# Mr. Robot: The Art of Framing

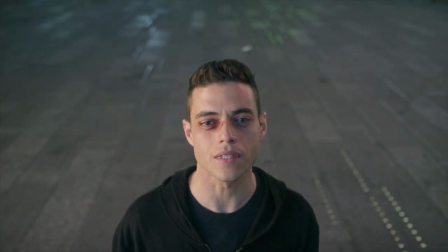0:13 I love good cinematography. I think cinematography, as obvious as this is about to sound, is what makes film what it is.
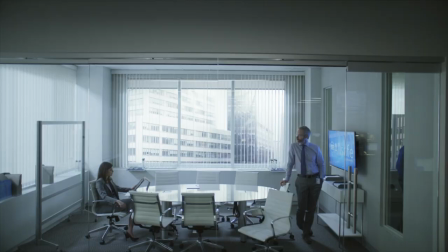0:21 Good cinematography is feeling a sense of comfort, a sense of fear, a sense of sadness, a sense of humor, a sense of something, all through one shot.
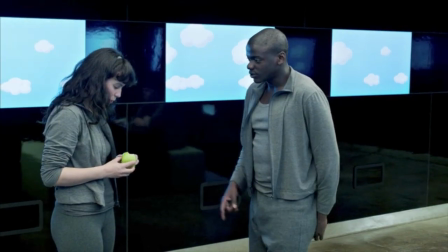0:29 With cell phones and distractions, it's incredibly important, especially when we're talking about TV when you're not in a theater, to have good cinematography.
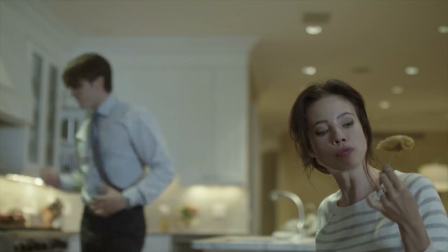0:36 Good cinematography draws the viewer in. It grabs your attention to a point where you forget about everything else around you.
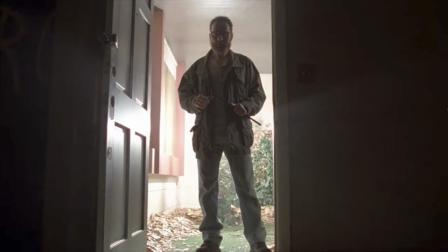0:42 There are a few television shows I believe have done this effortlessly, Breaking Bad, Louis, and, as of recent, Mr. Robot.
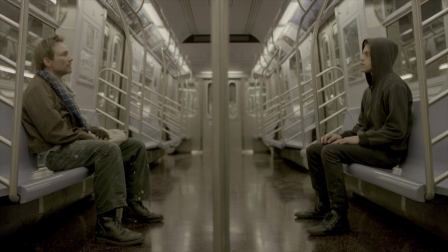0:49 Before I go any further, I want to address this is all based off of what I've seen in season 1.
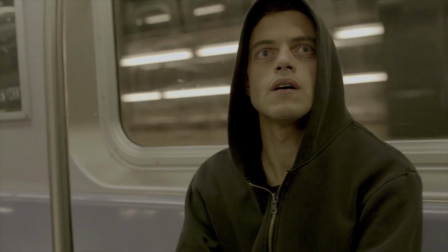0:54 I'm looking forward and plan on watching season 2 soon, but for the sake of keeping my theory concise, I'll only be focusing on season 1.
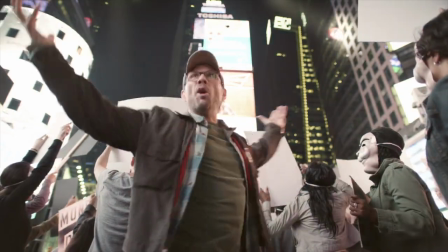1:00 Anyways. Mr. Robot is critically acclaimed for its take on society, technology, privacy, all the good stuff.
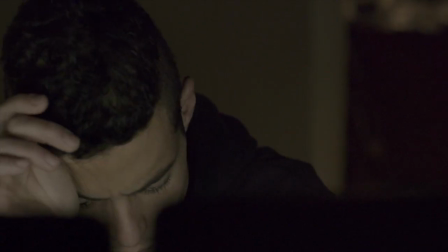1:07 I think that it takes on such subjects incredibly well. But Mr. Robot is filled with more than just good storytelling techniques when talking about its captivating qualities.
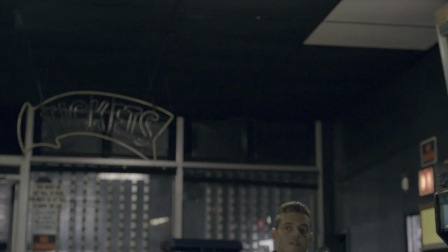1:15 One of those qualities being the cinematography. If you've seen the show, you know it's shot pretty uniquely, at least for a drama.
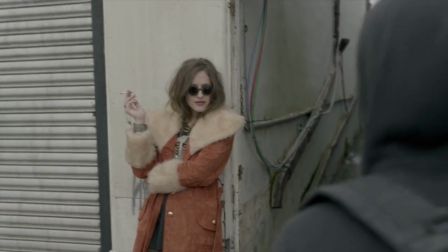1:22 Don't get me wrong, I think dramas can come through with some pretty off-the-rails-looking cinematography from time to time,
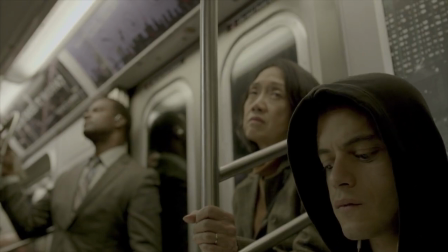1:27 but it's rare for a drama to come with such experimental and daring choices for shots at this level of consistency.
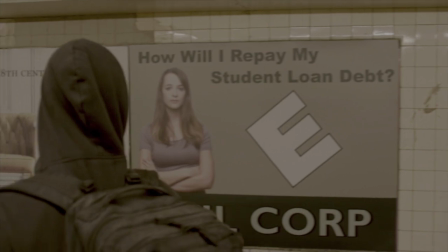1:33 With that, I feel it's fair to say dramas rarely come with the kind of audience shows like Mr. Robot are trying to speak to. they rarely come with characters who aren't actually people.
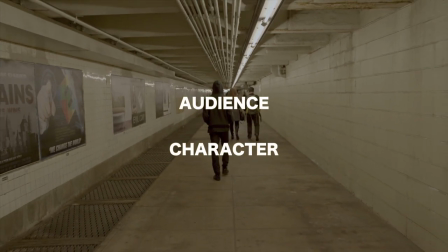1:42 It's these two things, audience and character, that explain why Mr. Robot is framed the way it is.
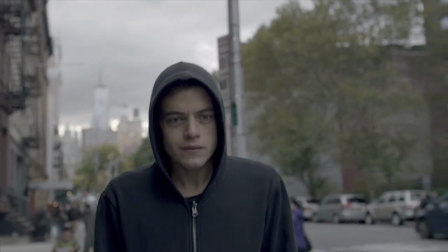1:47 When I talk about audience, I'm talking about everyone. When I'm talking about everyone, I'm talking about society.
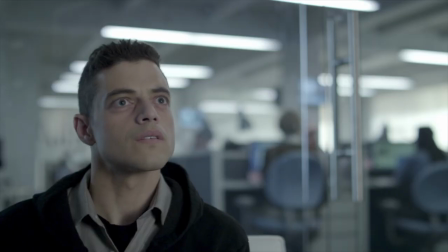1:53 Mr. Robot is a show about society. While yes it is technically about the main character, Elliot, at the same time it isn't.
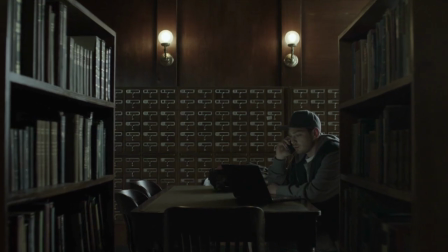2:00 Mr. Robot is about an idea, about a future. It's about the lives of others and the point slash existence of the reality we live in.
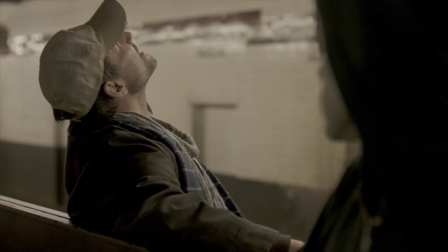2:07 It's revealed at the end of the first season that Mr. Robot is completely fake, a figment of Elliot's imagination that was created through the formation of F Society.
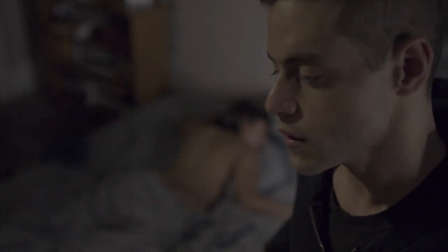2:15 Just that bit of information proves that an idea in this show means so much more than a character. That being said, shots where Elliot is simply in the shot, not taking up the shot,
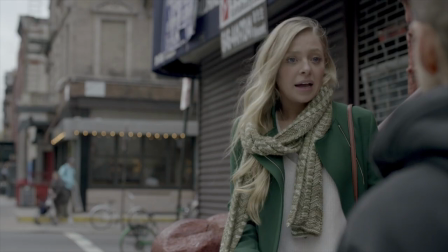2:24 leave us with more knowledge about the situation and his surroundings than about him and his own perspective in the situation.
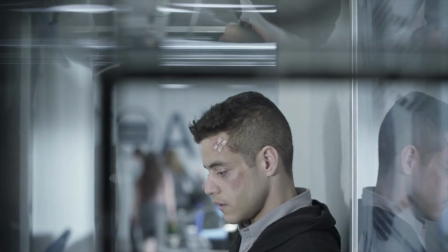2:30 Same goes for the use of the shot with other characters in the show. Let me put it this way. Imagine if Mr. Robot were to be shot in a very conventional form of cinematography.
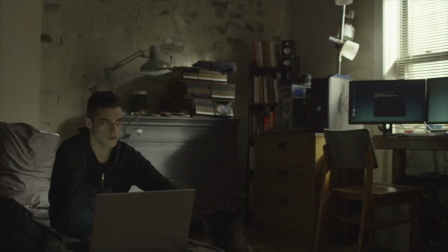2:38 I guess, before answering this, it's important to understand what conventional framing is and why it's used.
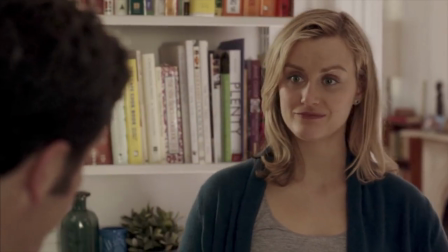2:44 Most dramas are filmed the way they are using the rule of thirds because a it looks okay and b
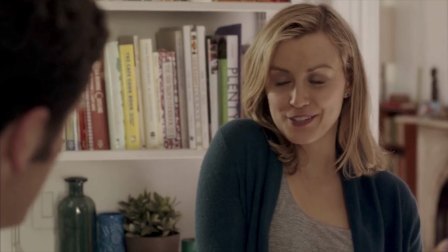2:49 it keeps a sense of fluidity and allows the character and his or her emotions to be at the center of attention.
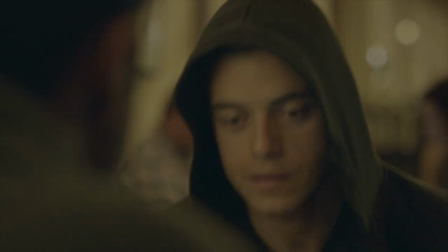2:54 Notice the only instance in the show where conventional framing was used at a consistent rate was in the pilot where we were introducing Elliot.
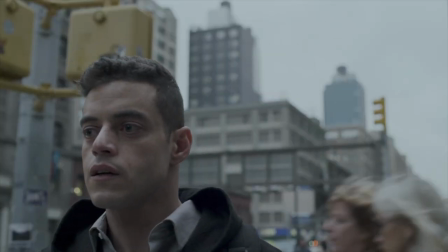3:01 Now the thing about Mr. Robot is, given the fact that the show is, like I said, a show about society,
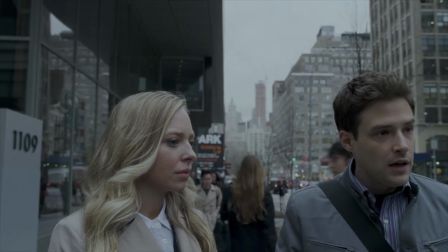3:07 Elliot's emotions and desires, while yes, pretty important, aren't the main focus of the series. And when emotions coming from a single character aren't the main focus,
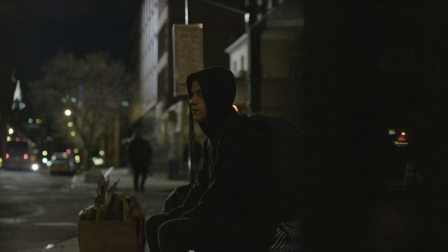3:14 and one of conventional framing's main purposes is to enhance the emotions of a character, there's no point in using conventional framing.
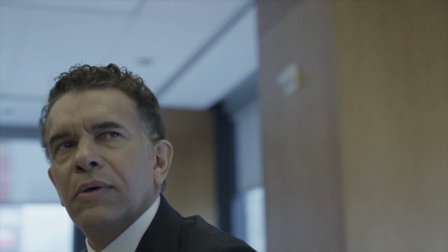3:21 So now we can conclude that conventional framing is unnecessary for a story like this, but why was the framing they used necessary?
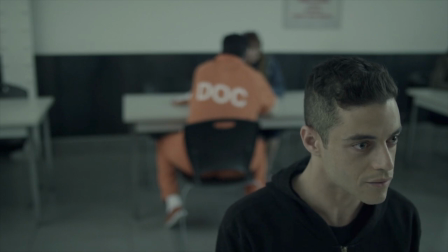3:28 When I talk about the framing they used, I'm talking about this.
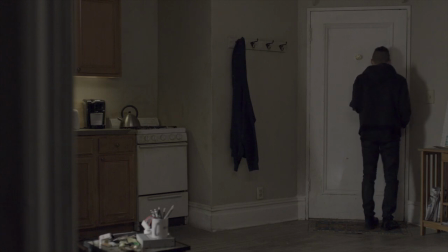3:31 Tyrell's head being the only part of him in the shot, having only a sliver of Elliot on the right side, I mean I could list off dozens of examples, it's practically every shot in the show.
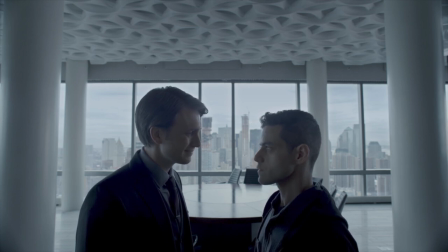3:40 This is where I believe Mr. Robot gives us a character that isn't a human, that character being the rest of the world.
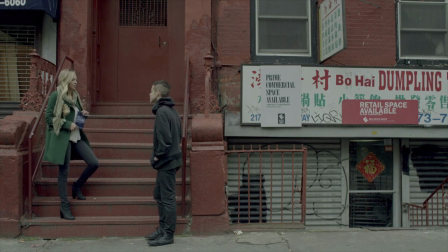3:45 I mean think about it, there are multiple instances in this show where I've caught myself looking at a sign, or a blind, or some building in the background instead of the characters in the show.
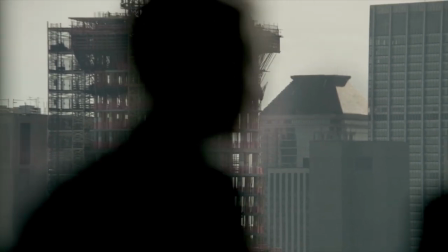3:54 This idea is backed up by the fact that the first shot of the entire series, a shot that is usually supposed to sum up the entire idea behind a show, is a shot of New York City.
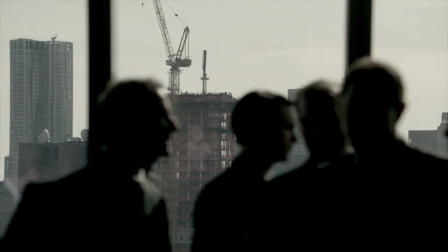4:02 For a show as smart as Mr. Robot, it's pretty clear that this is intentional.
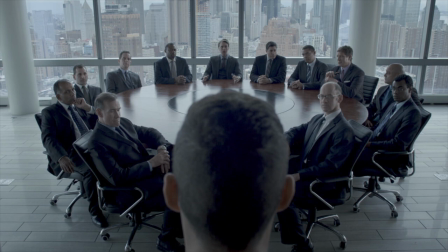4:06 I said it at the beginning of this video and I'll say it again, good cinematography gives the audience a sense of something.
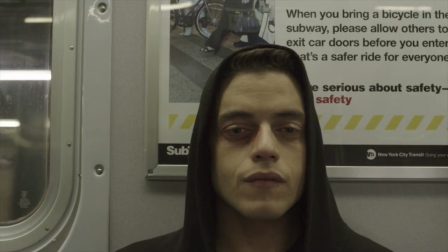4:12 Mr. Robot is asking the viewer what they feel. It's leaving room for us to express our own reactions and emotions in the given situation.